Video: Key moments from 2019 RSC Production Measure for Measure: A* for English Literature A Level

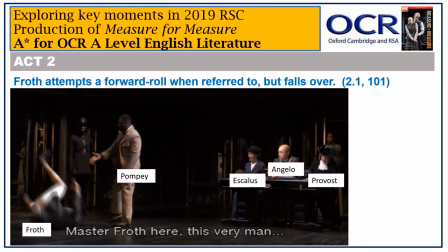243s
I think the comic scenes are important in the play and the versions which choose to cut them, such as the 2006 Kumar film, lose something important and run the danger of becoming too intense. In the RSC 2019 production, as well as the obvious laughs from Elbow's silly malapropisms,
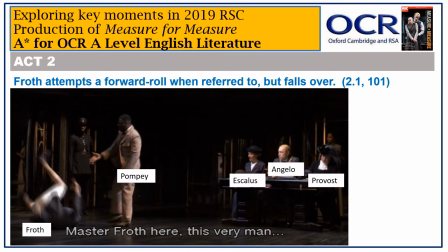262s
the director is keen to paint Froth as a similarly ridiculous caricature. Here you can see him attempting a forward role when referred to, which goes horribly wrong. And when he does speak more than a phrase, it is clear from his very slow,
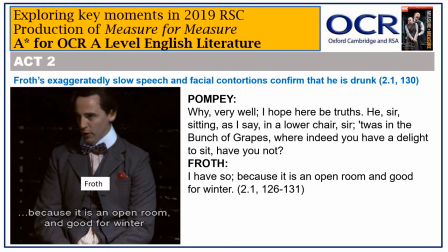278s
deliberate, shaky speaking and facial twitches that he is incredibly drunk. So in this production, and in Shakespeare's original text, it is clear that we are not intended to worry too much about what exactly may have happened to Elbow's wife.
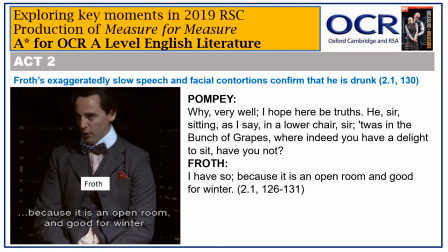293s
Instead, we are encouraged to have a breather from the strangely disturbingly harsh sentencing of Claudio, and the slightly odd decision from the Duke to put Angelo in power and disguise himself as a friar. We know that we are watching a group of silly characters.
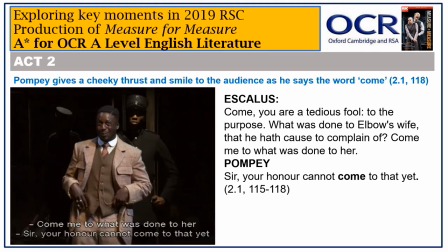310s
One of whom is particularly fun and anarchic, as evidenced in this production by Pompey's cheeky thrust while saying the word come, making it abundantly clear that we are talking about sex. Our role is simply to sit back and laugh at the silliness.
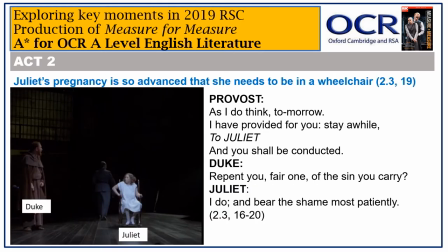328s
Act 2, scene 3 is also worth a look, given the directorial decision to have Juliet not just obviously pregnant, but on the very verge of giving birth. She has been plonked into a wheelchair for this interrogation by the friar,
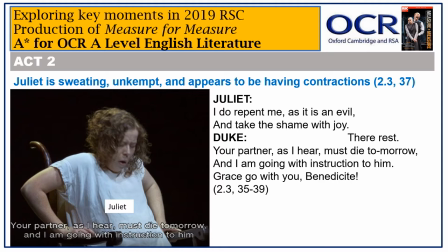344s
is sweating and breathing heavily and even seems to be starting to get contractions. This is clearly not the time for repeated questioning or lecturing or indeed abrupt insensitivity, seen here in the Duke's revelation that Claudio is going to die the very next day.
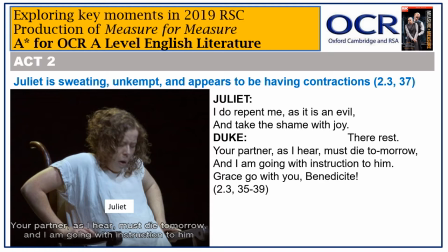362s
So the presentation of Juliet on the verge of giving birth reflects battling on both Angelo and the Duke. We are reminded of Angelo's choice of Claudio as the person to make an example of, which seems particularly heartless in these circumstances.
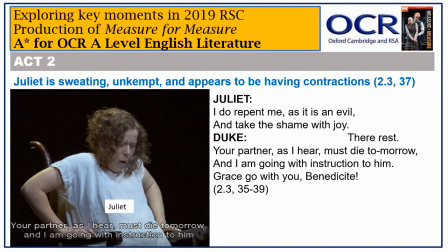377s
As for the Duke, we are unconvinced by his effectiveness as a supposed man of God. Although it's worth pointing out that during Shakespeare's time, friars would have been viewed with suspicion and were frequently objects of mockery within contemporary productions, although not in this particular play.
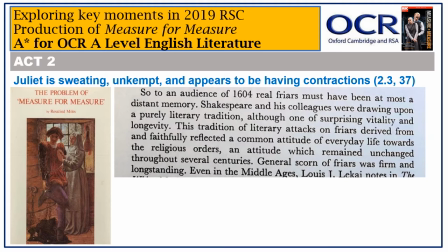397s
Within the chapter entitled Shakespeare's Duke in Disguise, Rosalind Miles explores Jacobean responses to friars on the stage. She points out that for an audience of 1604, real friars would have been at most a distant memory, and suggests that Shakespeare and other dramatists were drawing upon a purely literary tradition
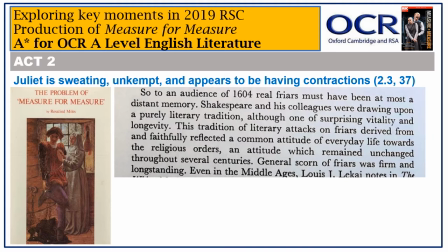416s
which would typically consist of attacks on friars and mistrust of religious orders.
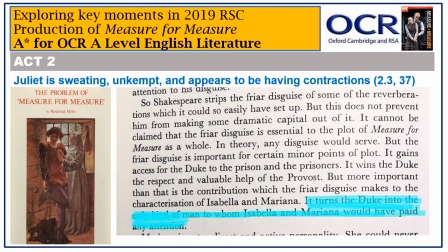423s
Shakespeare may have been aware of the tradition of mocking friars, but ultimately he may have chosen this particular disguise as a neutral opportunity to give the Duke immediate access to Isabella and ensure immediate trust.
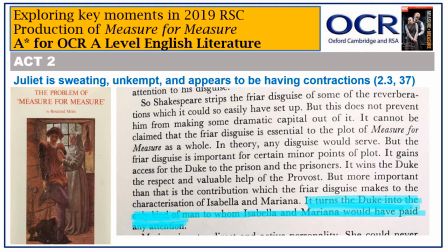437s
Rosalind Miles again. It turns the Duke into the only kind of man to whom Isabella and Mariana would have paid any attention.
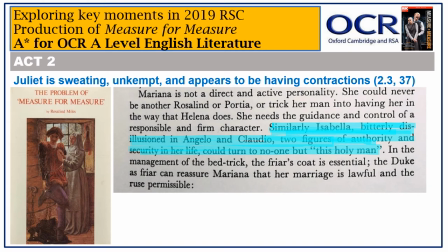447s
Isabella could turn to no one but this holy man.
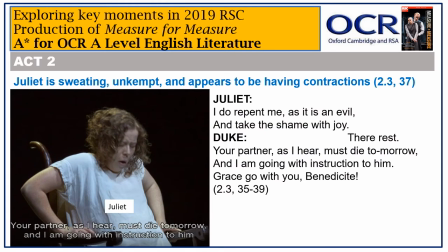452s
Yet in this production and at this moment, we get the impression that this Friar-Cumduke, this person may not be someone you'd want to turn to in a moment of crisis. If he doesn't have the emotional naus to realise that unleashing insensitive bombshells about
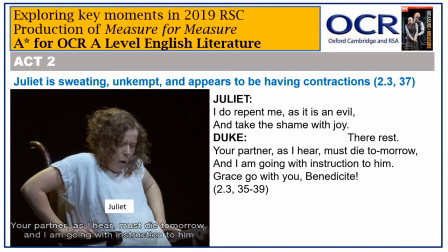468s
partners dying the next day or hectoring someone having contractions may not be such a good idea, then why would you let him loose on any other vulnerable women?
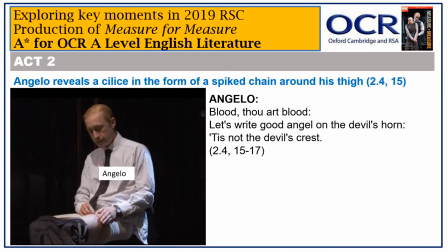481s
Now for a particularly fascinating moment involving Angelo in Act 2, Scene 4.